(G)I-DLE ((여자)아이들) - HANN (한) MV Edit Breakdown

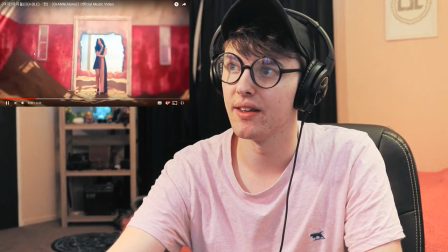(4:08)
If you couldn't tell in this section here, there's a load blurring in and blurring out on Shuhua
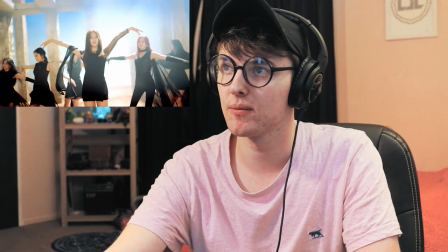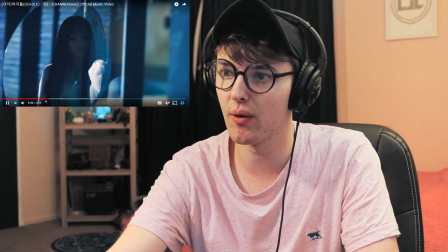(4:20)
Just look at that set man. Oh, oh, oh. Like legit, look at that set.
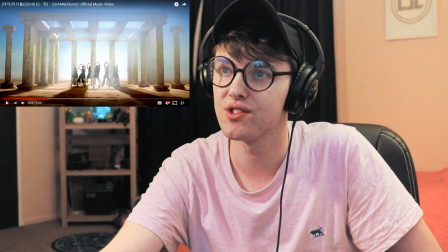(4:25)
That set is so good. So good. Ah.
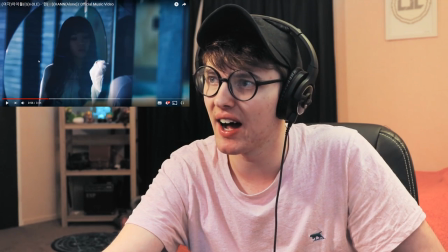(4:33)
Ah, this is what I love. Like there's fade-ins, fade-outs, there's maskings, there's so much stuff in this section, um,
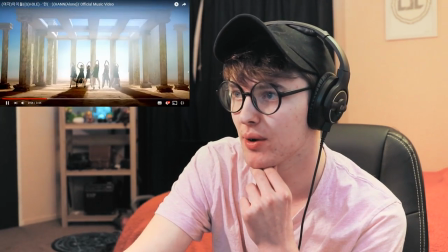(4:42)
with Uki. like legit just like we'll slow it down a bit we'll slow it down a bit so we can um
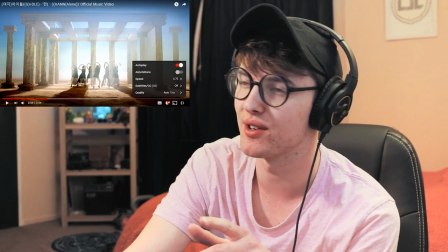(4:48)
see that we won't go 0.25 because that shit was scary before but yeah if we
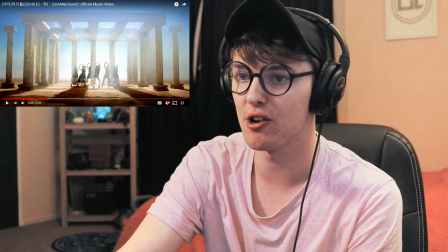(4:55)
go down to 0.75
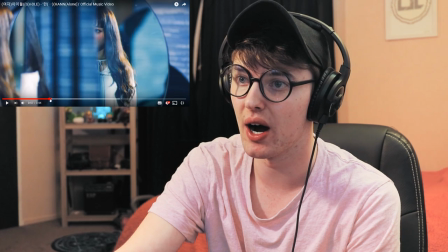(4:59)
so like there's fade-ins there's also um masking like so she she's
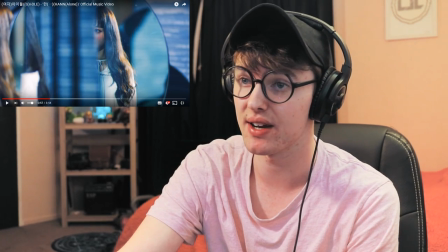(5:06)
there she's actually there that's where she's standing but then they mastered out with the mirror and then bam she's there
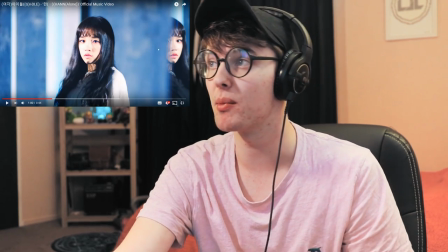(5:15)
and then just like simple mirror that's just a simple mirror effect that you can do in Premiere Pro and then
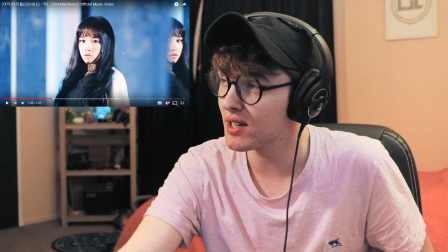(5:22)
she was masked behind a wall here which is really well done it's a nice simple one and you can tell that there's a bit of feathering
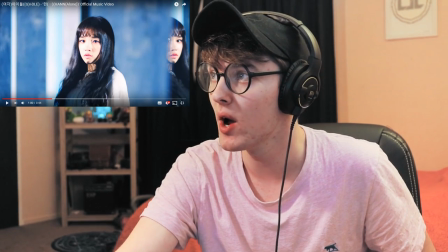(5:28)
on the mask behind the wall or on the wall because you can still see her eye and stuff back there
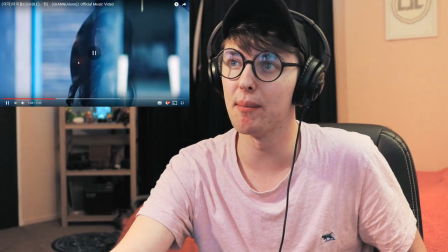(5:36)
like this is a beautiful set and like yeah there are mirrors but also you can tell when it's edited with the reflections.
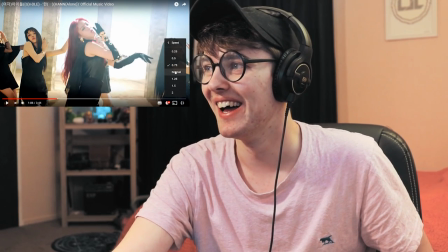(5:47)
It's real nice. Okay let's go back to the normal because yeah there's not that much stuff for this a few seconds.
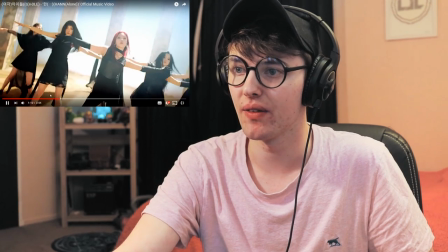(5:58)
Ah I love that.
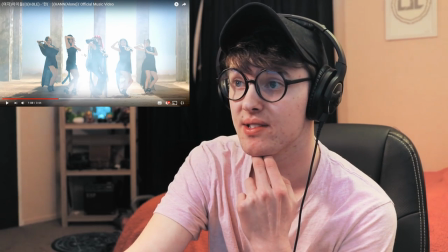(6:01)
Now the smoke here it could either be it was done on set or they just added in a little bit of a smoke
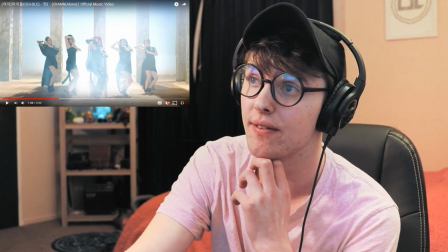(6:10)
screen and then I've lowered the opacity on it
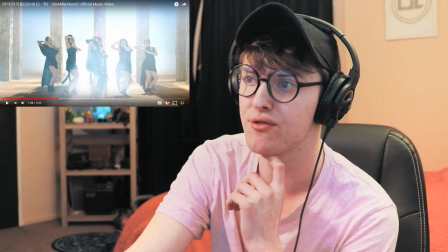(6:14)
for Premiere Pro or After Effects or whatever software they use for editing
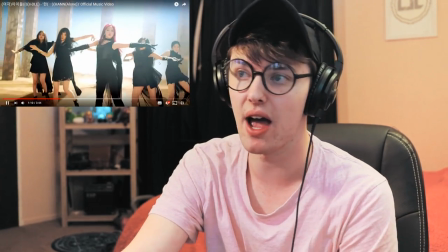(6:20)
But it's a nice nice way You can just download them on YouTube Cloud glasses Cloud glasses
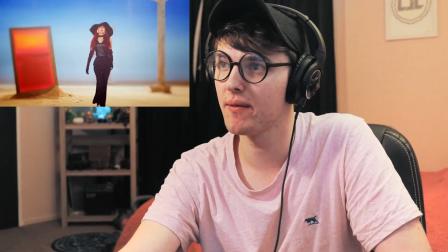(6:35)
She's so beautiful man. They're all so beautiful.
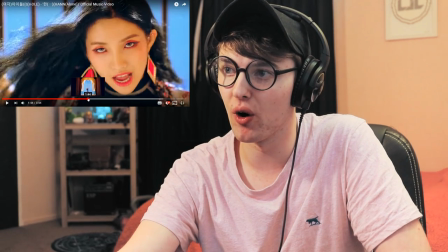(6:39)
I Love stuff like this so before It was like
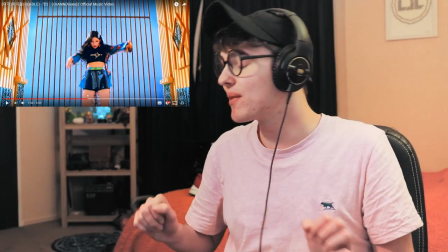(6:46)
I love that so like with the movement they just like did the same they did a cut with her movement So it zooms out and it just looks so nice.
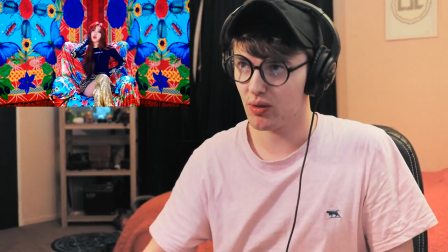(6:54)
I've always liked that stuff and it's also within the beat so when Soyeon does that It just looks nice
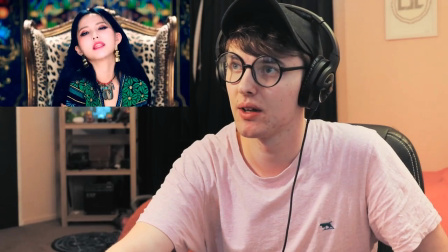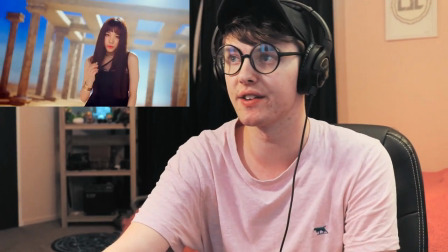(7:08)
And like the cuts between clips just go so smoothly in this in this music video It's because
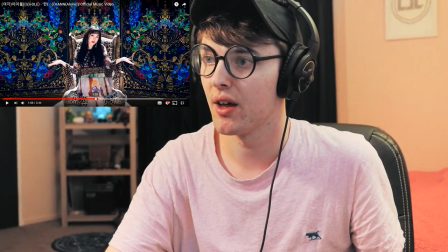(7:17)
It's because the way that they're cutting it If there was quite a few cuts here It's like so you base you guys very focus on people's eyes when you watch a video,
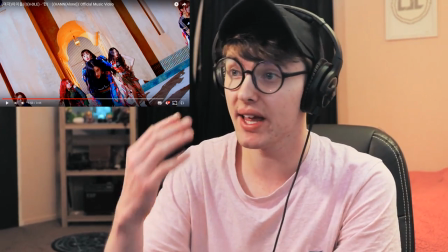(7:25)
right? Do you like do you focus on their eyes or mouth or whatever you focus on because for me I focus on people's eyes when I watch a music video and
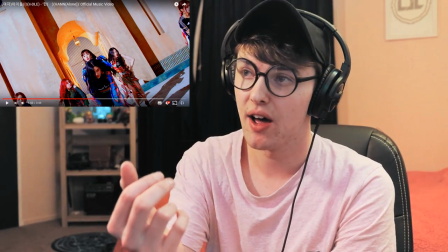(7:35)
This is what most people do so when there's a cut for something the focus point that you want to focus on You got
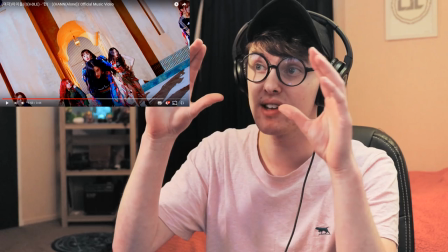(7:41)
to like kind of make it so that when there's a cut the person's eyes that are focused on that one part So right now we're all focused on Uki right here
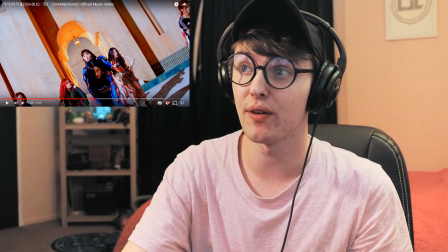(7:50)
Probably with the next cut there will be something right here that we'll be focusing on
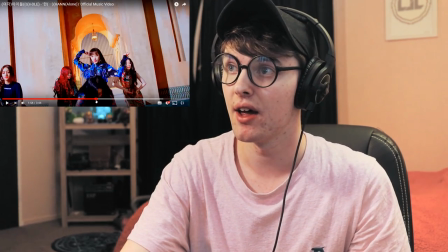(7:56)
See so she was like just like in the center She was in the center for the next shot,
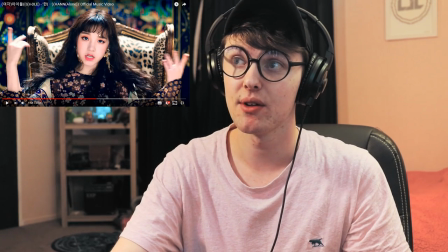(8:02)
but then you look up at her eyes here to see her expression and then the next shot